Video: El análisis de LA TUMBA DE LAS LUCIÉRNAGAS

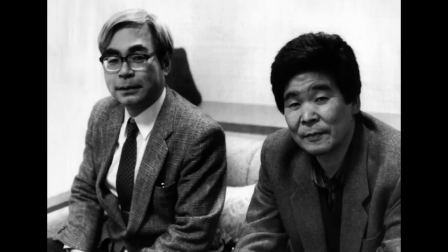(12:20)
En 1986, tras el éxito de Nausicaa, Miyazaki y Takahata se reunieron para fundar una productora, los famosos Estudios Ghibli.
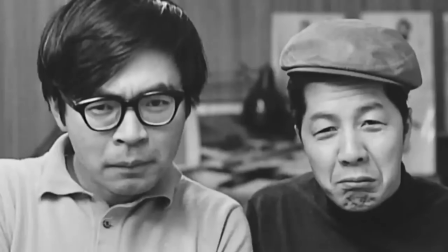(12:28)
Ambos acordaron en estrenar una película a la vez para presentar el proyecto, solo que Takahata se secó mientras que Miyazaki hizo su trabajo estrenando El Castillo Ambulante.
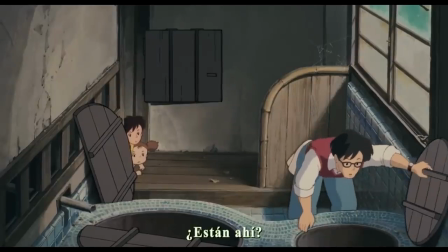(12:37)
Dos años más tarde, en 1988, ya sí que pudieron poner en marcha el plan y mostrar en qué consistiría su proyecto.
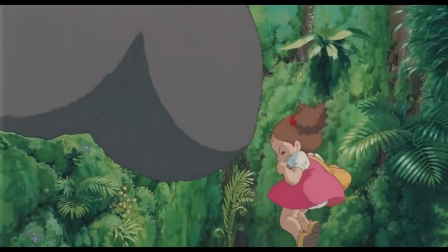(12:44)
Para la premiere decidieron traer una película infantil, Mi vecino Totoro y otra adulta, La tumba de las luciérnagas.
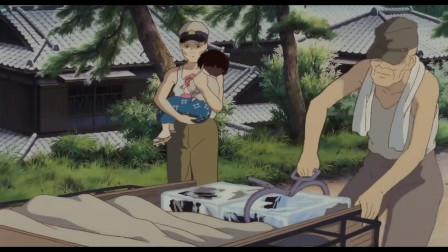(12:49)
La idea era mostrar los dos campos en los que se va a mover el estudio Ghibli. Y la cosa no salió como esperaban.
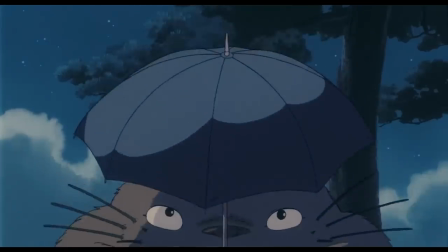(12:55)
Mientras que Totoro fue un auténtico éxito que permitió que la compañía siguiese haciendo películas,
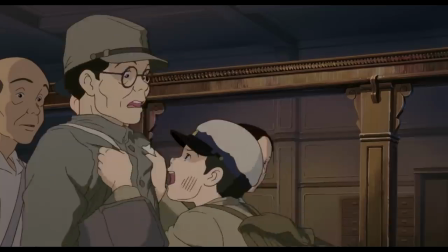(13:00)
gracias en parte al merchandising, la de Takahata fue un rotundo fracaso.
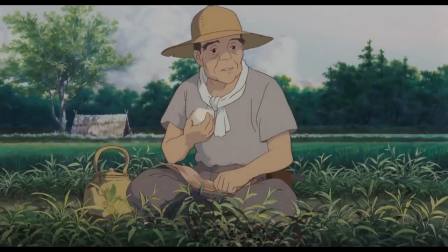(13:05)
Por un lado, por su carácter adulto, que no estaba enfocado al ciberpunk, y por otro lado,
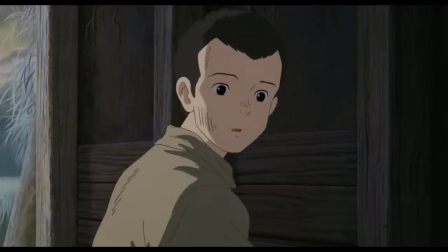(13:09)
su tono más contemplativo y que además tenía que ver con un tema que escocía tanto como la Segunda Guerra mundial.
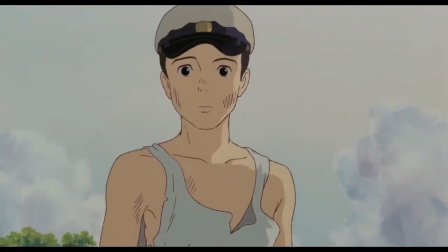(13:14)
Con el tiempo, La tumba de las luciérnagas fue tomando renombre y terminó volviéndose una película de culto. A día de hoy es considerada, junto a la lista de Schindler de Steven Spielberg y el pianista de Roman Polanski,
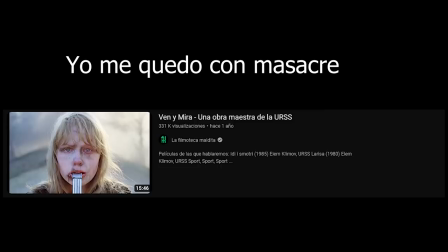(13:24)
como una de las mejores películas antivelicistas de la historia, a pesar de que esta interpretación ha sido negada por el director.
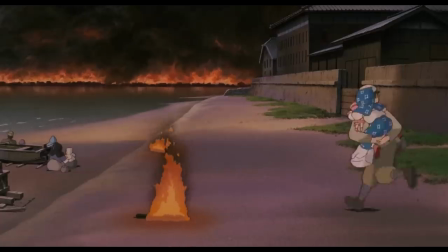(13:30)
En España su estreno se hizo 15 años después de que saliesen las salas de Japón, durante el 2003, y en México llegó a la gran pantalla en 2011.
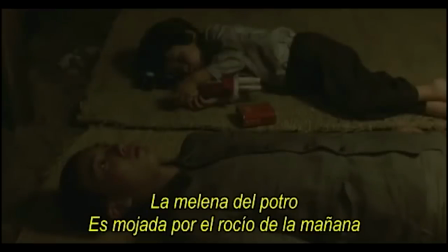(13:39)
Por si os interesa, en dos ocasiones se ha realizado en cine con actores de carne y hueso, una en el año 2005 y otra en 2008.
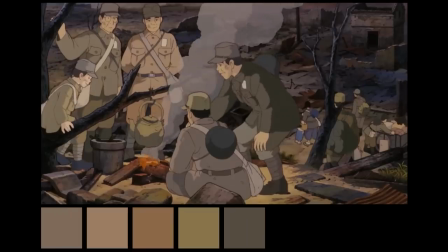(13:45)
Y hay algo de esta obra que me gustaría subrayaros porque creo que es muy importante.
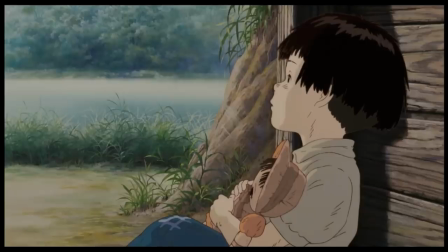(13:48)
El color tiene un fuerte valor en la tumba de las luciérnagas, resignificando cada escena y siendo utilizada como una herramienta de la narración.
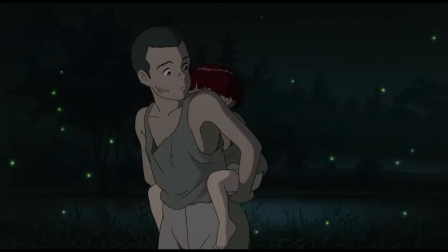(13:55)
La paleta que utiliza es súper amplia, como veréis ahora en la pantalla. Aparte, veremos muchas veces mutar el tono de las prendas para dar fuerza a lo que se quiere contar.
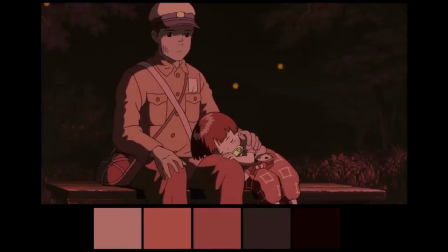(14:03)
Por ejemplo, la vida y la muerte se representa a través del rojo.
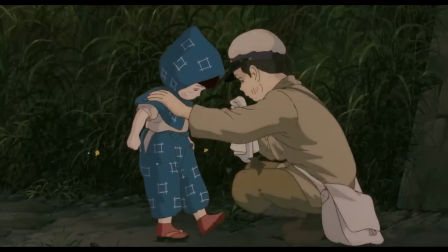(14:06)
Lo encontraremos en la caja de caramelos, en la muñeca, en los calcetines de la niña cuando aún tiene fuerza para caminar, porque luego cuando pasa hambre no los lleva.
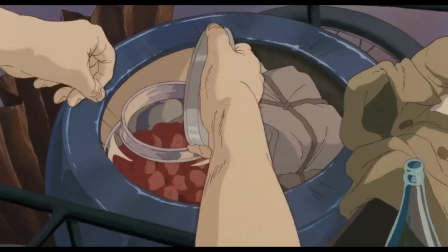(14:14)
También es el color de las ciruelas en almíbar y de incluso la sandía que es lo último que prueba.
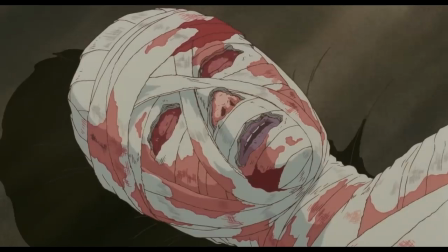(14:19)
Sobre esto, después de la muerte de la madre, cuando Tetsuko cae víctima de la desnutrición, el rojo se asocia con las necesidades básicas alimenticias.
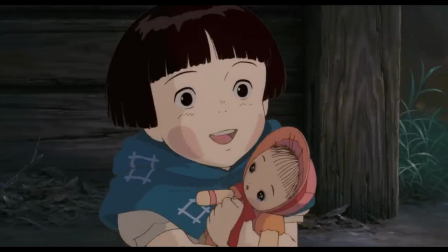(14:26)
Y lo maravilloso es que tanto calcetines, como muñeca, como los caramelos son objetos que pertenecen a Tetsuko.
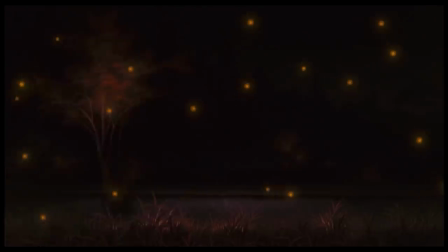(14:32)
Fijaros en lo bien trabajada que está esta animación que es capaz de mandar mensajes al subconsciente. Ya lo he dicho antes un par de veces, peli de detalles, pero volviendo con el color rojo.
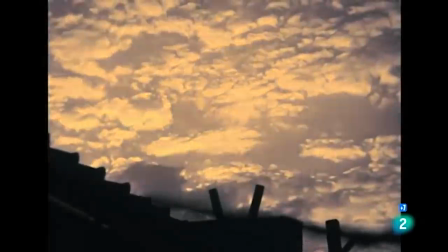(14:41)
Como símbolo de la muerte lo veremos en las llamas o en el propio pueblo que toma ese tono anaranjado durante los bombardeos,
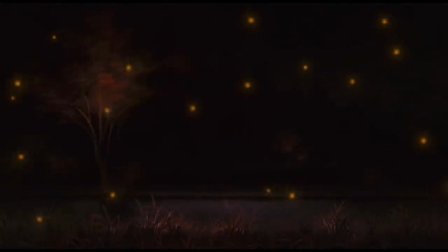(14:47)
e incluso ellos cuando escapan su ropa se tiñe de ese color rojizo. En cuanto a la vestimenta, no sé si os habéis dado cuenta cuando lo mencioné anteriormente,
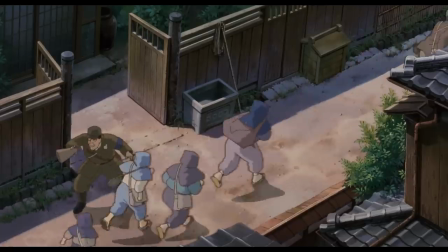(14:54)
pero las dos veces que señalé a las mujeres se identifica rápidamente porque el azul está reservado a ese género.
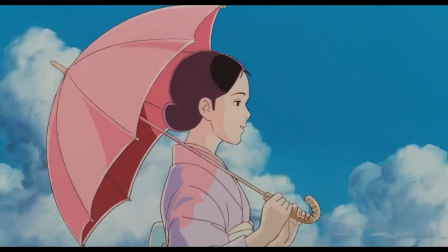(15:00)
Bueno, todas van vestidas así menos una, la madre, cuando es recordada. ¿Y por qué? Porque como fuente de vida aparece vestida de rojo.
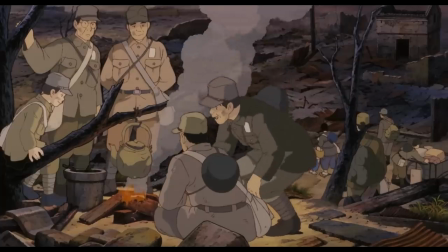(15:07)
Frente a esto, los hombres llevan colores apagados, khakis, marrones y muy similares a los uniformes de guerra, y eso crea una pequeña dicotomía.
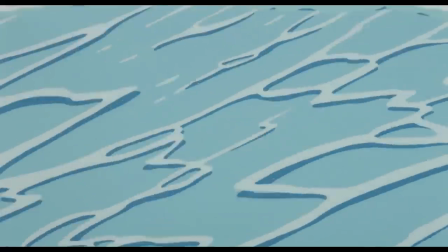(15:14)
Las mujeres usan colores naturalistas que podrás encontrar en el cielo o en el agua, mientras que en los hombres no hay esa vida, solo hay conflicto.
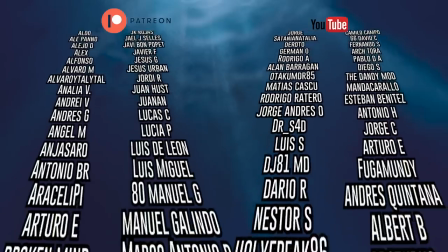(15:21)
Y bueno, creo que lo voy a ir dejando por aquí, que se está haciendo largo, si os gustó, movedlo. Gracias a toda la peña que me apoya viendo, comentando o a través de la suscripción.
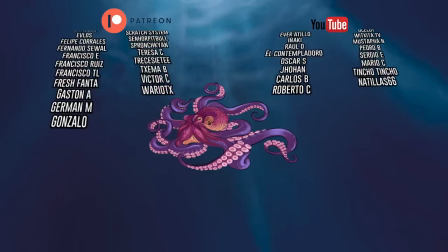(15:29)
Soy un mosquito, estás en el costumbrismo japonés y nos vemos en los detalles.